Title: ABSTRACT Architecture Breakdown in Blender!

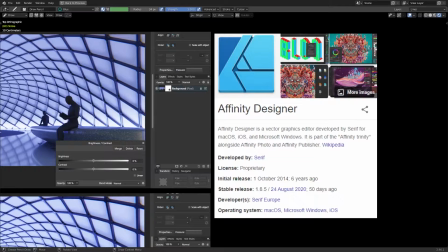485s
It is paid software I don't know how much it costs in other parts of the world But I think for the UK it costs about £48.99 So it should
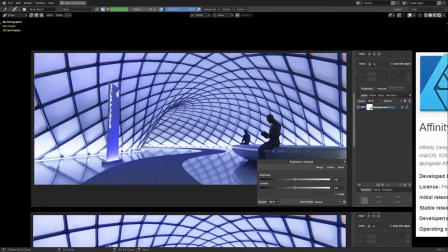492s
be somewhere within the same range for dollars And the reason I like using Affinity Designer is because their algorithms for brightness contrast and
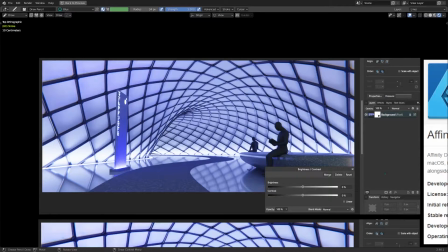498s
vibrance are surprisingly good. You see, in other softwares, when you increase the brightness of an image, it's almost like it just adds a layer of white on top of the image, which kind of dilutes the original pixels until everything is blown out and completely white. But in Affinity Designer, it doesn't really do that.
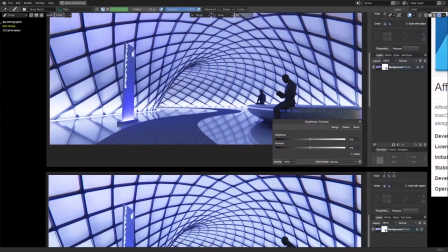514s
It takes the content that's already in the image and then just amplifies it to a higher brightness.
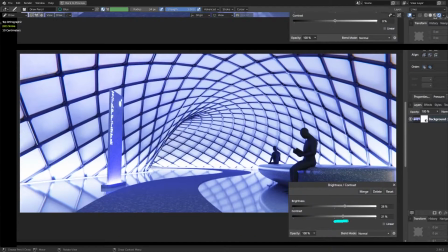518s
And I really like the way it looks, especially if you increase the contrast as well, because it tends to sharpen things up quite a bit. Now, this example here is a bit extreme. I didn't go this high for the final picture. I'm just showing it for demonstration.
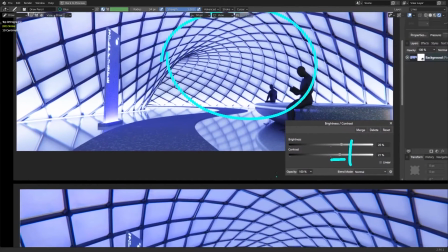529s
But the one other effect I like to use when editing my final pictures is to increase the vibrancy.
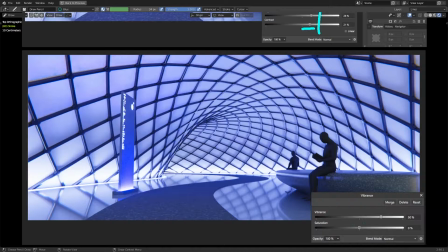534s
Now vibrance and saturation are two different things. This might be news to you if you haven't played around with photo manipulation before. Now whereas saturation affects every pixel in the scene by amplifying its color, what vibrance does is it specifically looks for the areas of the image that has dull colors and then with a bias towards
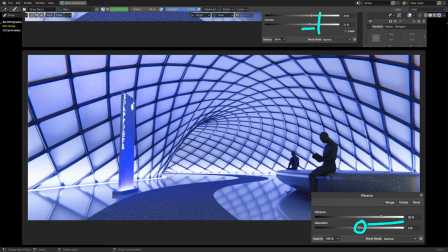551s
those it increases their saturation disproportionately to the pixels in the scene that already have a high saturation.
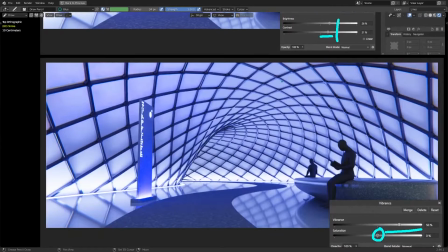558s
So I can look back to the unedited image here and then back to the one with higher vibrancy and you can see that a lot of the gaps in between these structural
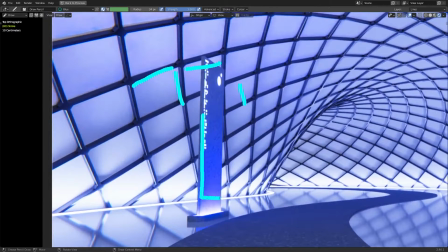566s
supports are affected and also the middle section here for the signage is also quite heavily affected probably to a degree that's
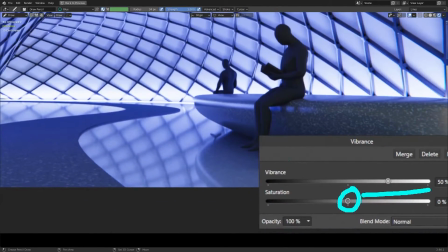574s
a bit too high for our liking but again I have just increased this value for the sake of demonstration.
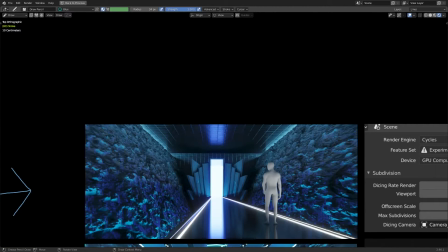580s
But anyway moving on we're going to take a look at the other scene. This one's quite different because as I said instead of using the path technique to build the scene from scratch I'm using the symmetry
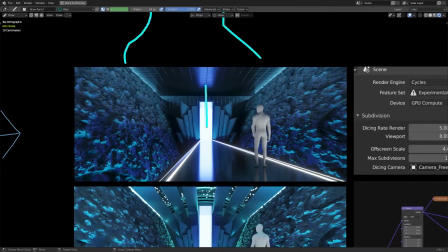588s
technique and as you can see here if I draw the line we have a line going down the back wall and then coming down this pathway. This tends to lead us to a focal point where the eye is drawn first and of course we have our character here for scale.
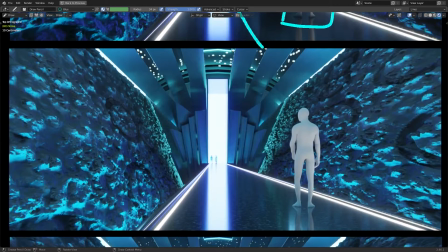600s
Now the reason why it's important to have more than one character for this scene is because the distance between the back wall and the camera is actually quite far but because we've got the camera lined up along the path without any good points of reference along the way it's hard to tell exactly how far this gateway is from our foreground character.
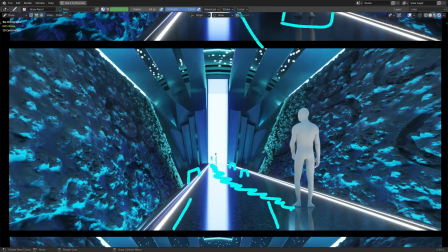617s
So by having people of the same size further away towards the gateway we can get a sense for kind of how far away things are.
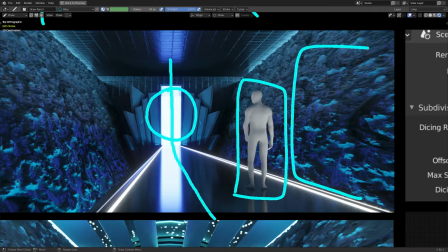624s
Now I'm sure that the eye is drawn towards these wall sections. This has been achieved by using adaptive subdivision which is part of the experimental feature set in Cycles.
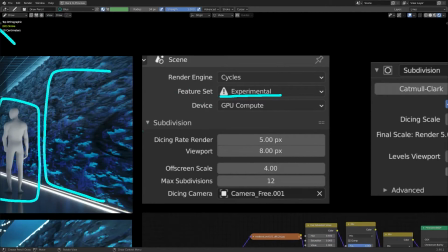632s
To get this to work you will need to of course set your feature set to experimental. Then under these subdivision settings which may actually be further down but I've just moved mine up here for the sake of reference. Here you'll be able to set the dicing rate for the render and the viewport as well as the max subdivisions.
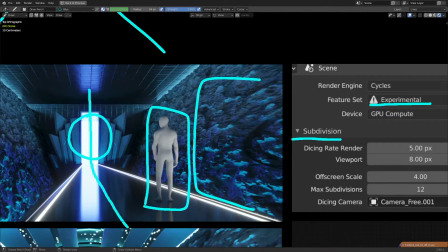645s
This essentially says to which degree a surface using adaptive subdivision can be subdivided.
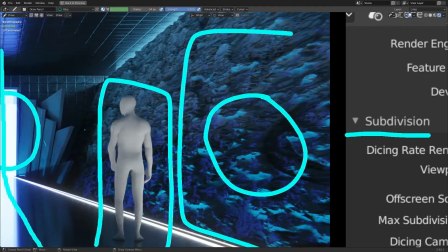651s
So areas closer to the camera will have a higher density of geometry and areas further away from the camera will have a lower density of geometry.
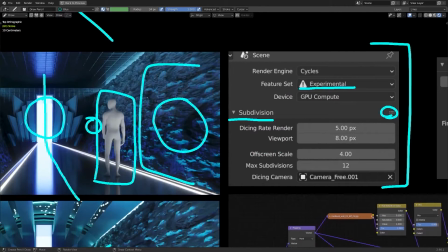658s
Once you have these settings activated then on the objects that you want to apply this effect to you need to provide them with a subdivision surface modifier.
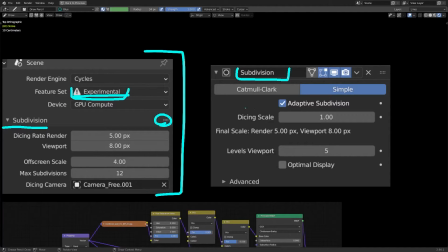665s
Now with the experimental feature set active you will see different settings in here from what you would usually see.
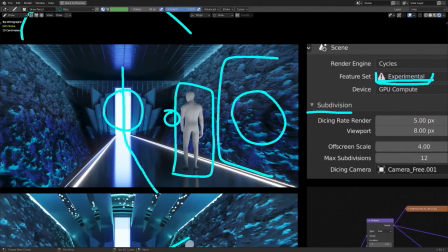670s
And the reason I'm using simple here is because I want to maintain the planar shape of this wall.
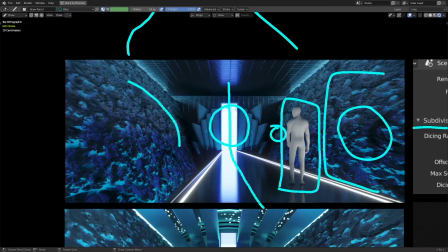675s
If I used Catmull Clark, then it will round off the edges of this plane. Now as for the actual material nodes, we can have a look over here.
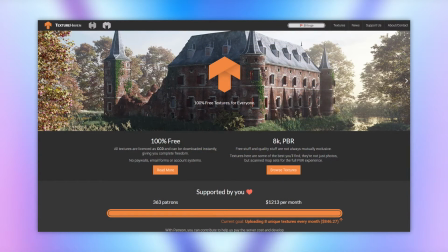683s
What I essentially did was take a texture from texturehaven.com, which I highly recommend because they're providing CC0 textures for people to use. They also have a Patreon, so if you've ever used their service and you find it helpful, then consider donating to help them keep the service running.
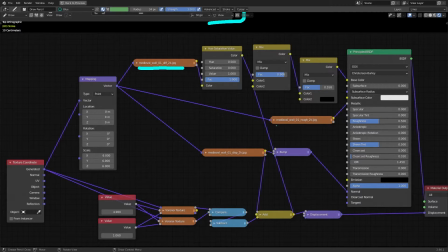696s
So I'm using the texture known as medieval wall 01. I have the diffuse one up here. I have the roughness over here which is actually plugged into the metallic and not the roughness please don't arrest me. Then I have a displacement texture here which is plugged into the height input of a bump node which goes straight into the normal.
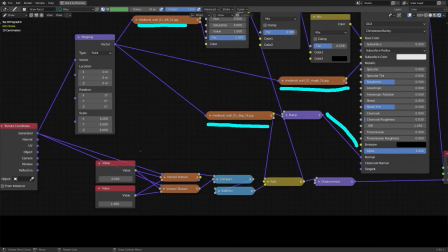710s
But as you can see things have gone a little bit more complex down the bottom here. And what's happening here is I'm generating a bunch of artificial looking circles. Then I'm mixing those circles with the displacement of the medieval wall and then I'm using that as a height
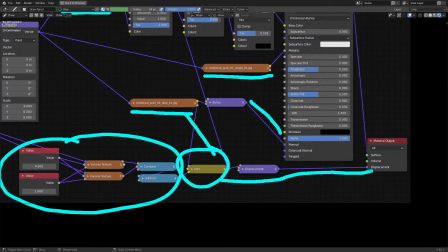725s
input for the displacement which is going to guide the adaptive subdivision to say where to extrude from the surface of the plane.
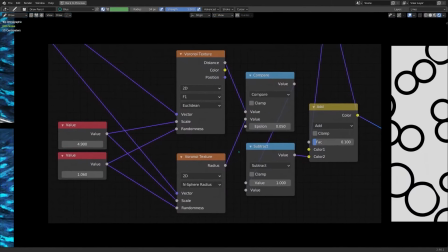732s
So we can take a deeper look at this in the nodes here. I have two Voronoi textures, one at f1 and one at an n-sphere radius.
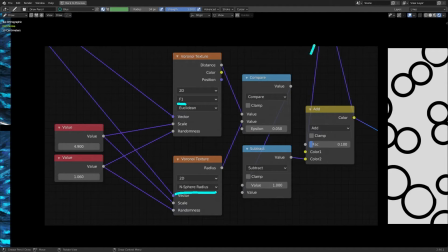739s
I'm then using two math nodes to make a comparison and then a subtraction and then adding this result to the displacement texture which is coming in on the first color input.
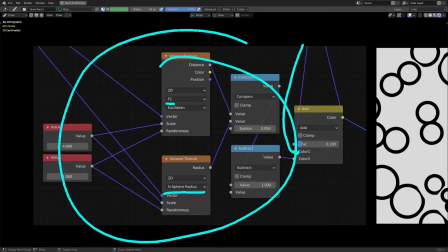747s
And you can see what this node group produces here on the right.
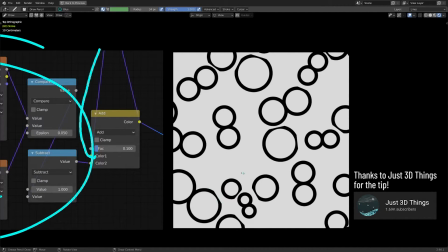750s
You see we have some overlapping circles and they're kind of chopping into each other a little bit but then if we want to see the final effect for
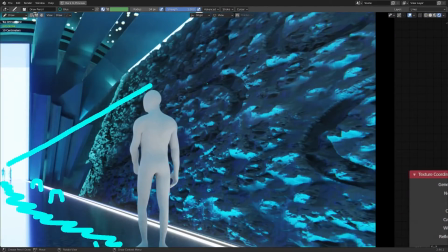756s
this if we look back at the image we have the medieval wall that has these random circular imprints in them and I think this makes
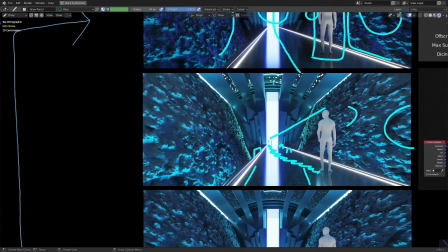762s
it look kind of strange and artificially science fiction and that's something I do like because it helps
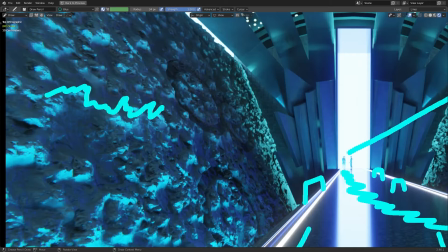767s
to break up the monotony of the random sticking up mountains and valleys of the same texture over and over again.
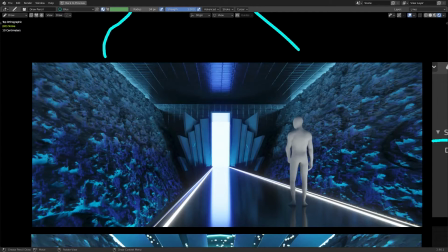773s
Now let's talk a bit more about the design of the scene again. In this first image here I liked the walls and I liked the light that was bleeding out over the walls basically I had an emissive strip behind these up here and the light from this strip is bouncing off the top of the ceiling and coming back in.
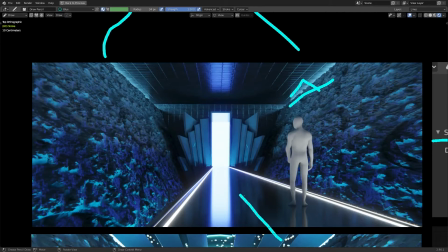787s
There's also an emissive strip underneath the bridge as well which is quite high strength and what that's doing is it's bleeding blue light sideways and upwards towards these walls. So this is how we get the blue lighting effect coming onto the wall here and it doesn't make it all the way up. So it kind of implies to us that there's some kind of energy below this bridge.
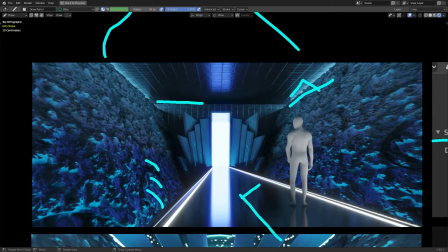805s
One thing I didn't like was this straight line here along the top. I thought this is way too basic so I needed to do something more interesting.
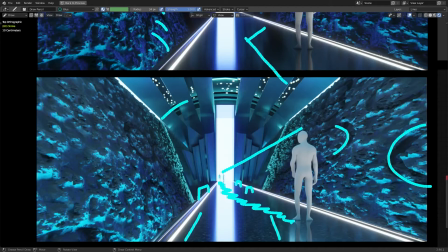811s
And if we come down to the next image you can see where I have done this. I have instead got a curvature going up the top here and I thought that this still wasn't enough so what I did was I added
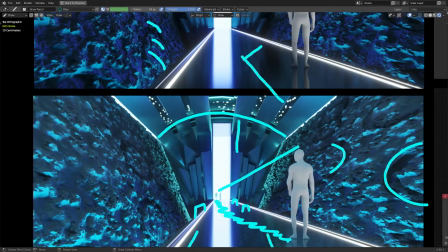820s
these extra physical elements here where they curve back at the top and then come all the way back towards where the camera is.
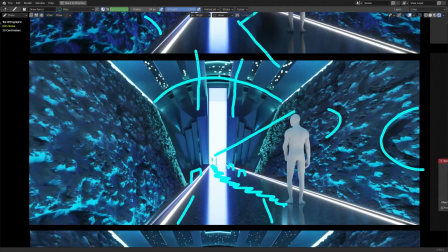826s
Now these looked a bit too simple and blocky by themselves so I finned out some of them as you can see here.
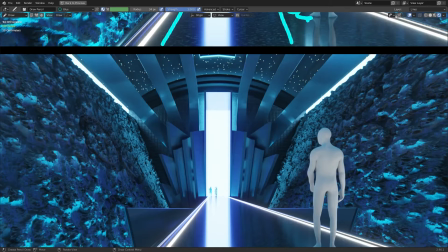832s
The ones closer to the doorway are thinner whereas the ones further away are thicker and the height of the doorway or gateway has also been elongated upwards.
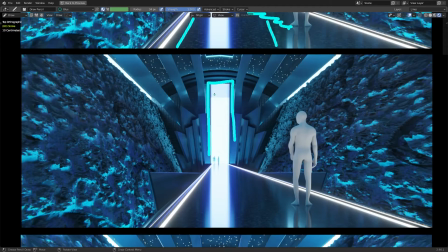840s
This means that I have less space to fill in with extra details.
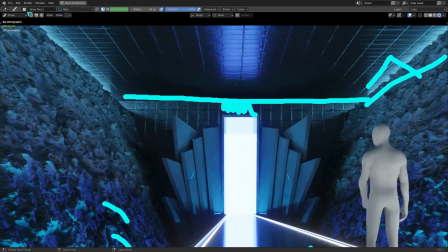844s
So if we look back to the first one there's some extra space above here where I need to do something but down here I don't need to worry about it because it just blends into the other shapes.
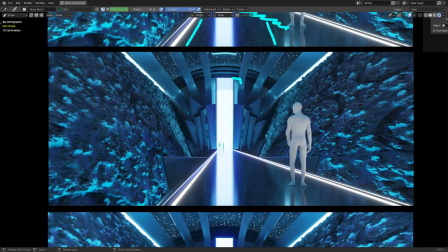852s
In the final image down here you can see that I've made a design choice about removing some of the extra light behind the gateway and the reason for this is because it also bled onto the side walls. You can see that there's light affecting these walls here and I did like that there was a harsh cutoff point for the wall.
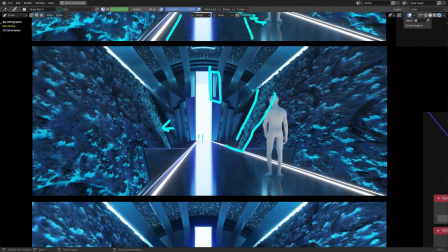867s
Now this is just a personal preference thing. I'm sure that some people out there would actually prefer to have this extra light but there's no right or wrong answer.
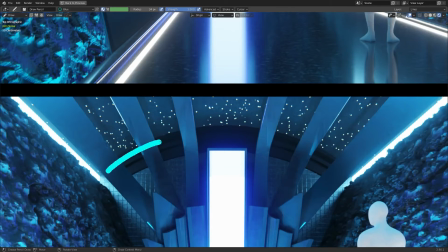874s
Both versions are available. Now for this starry night effect I've got going on the ceiling here behind these detail elements. This is again using a Voronoi texture using the color ramp to pinch down most of the area until we have just points left and then passing this for an emission shader.
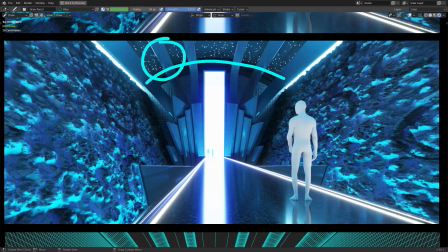889s
Now as for improvising scene construction again talking about our technique of symmetry. One thing I have talked about in other videos as well is using asymmetry to counter-symmetry. So if we build most of our scene along a mirrored line then we need some things to separate the left from the right or the up from the down or whatever transform or orientation you want to mirror.
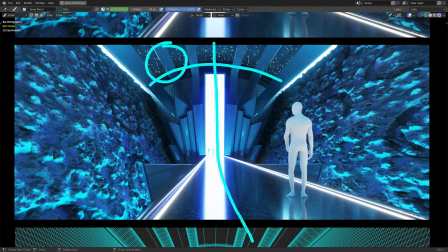907s
So notice here that the detail on the displaced walls is different from the right side to the left. The circles are in different places. Our character here is not standing in the middle, they're standing on the right and our extra characters down here are on the left.
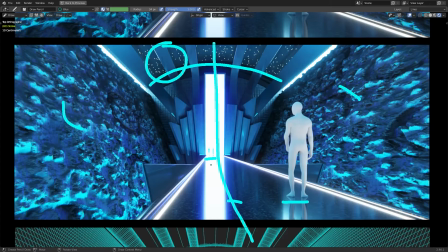919s
Even small amounts of asymmetrical detail, especially if they're given a definite purpose, for example in this case it's to show a sense of depth and distance, can go a long way.
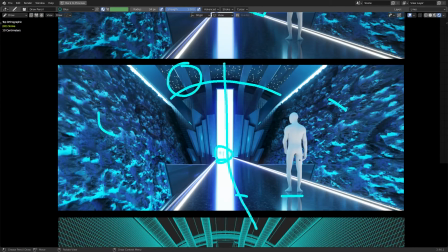928s
But of course providing asymmetrical details to make it look like the image isn't completely mirrored is
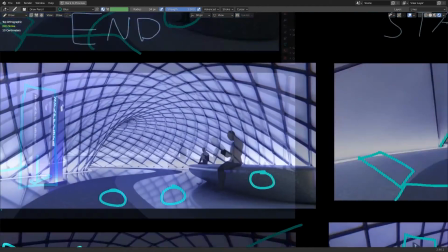933s
something that we don't necessarily need to worry about when using the pathing technique like we have up here.
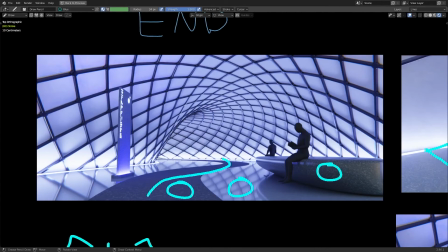938s
Because in this case the amount of empty space available on both sides of the path is immediately different and you can use this information to inspire you into new choices of what to place there. For example if I have a pathway I expect that there's places for someone to sit so I would like to add a bench but there's more space for a bench on the right side than there is on the left.
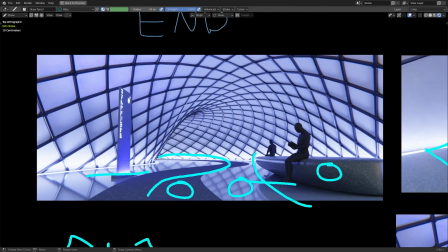956s
So if there's space available on the left then what else would be here but if people are trying to find their way then I expect that there's going to be some kind of signage so I can put that on the left side here instead because it's more appropriate to the level of space.
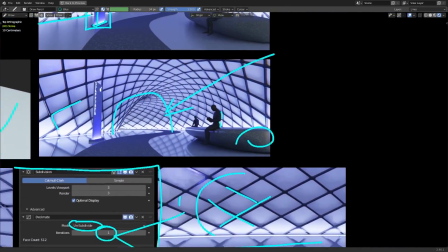967s
So anyway we've talked about a fair number of things in this.
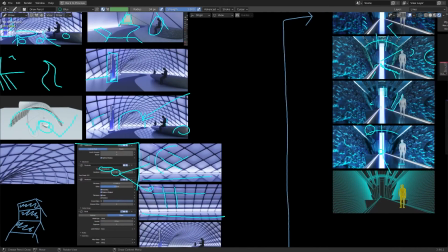970s
I don't think I've done a video quite like this before where I just sit down and annotate the artwork can just break things down bit by bit and follow along with the full processes.
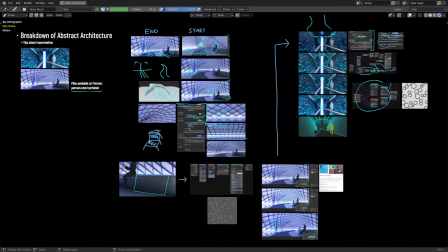977s
But hopefully you found this interesting and please let me know if you want me to do more stuff like this in the future.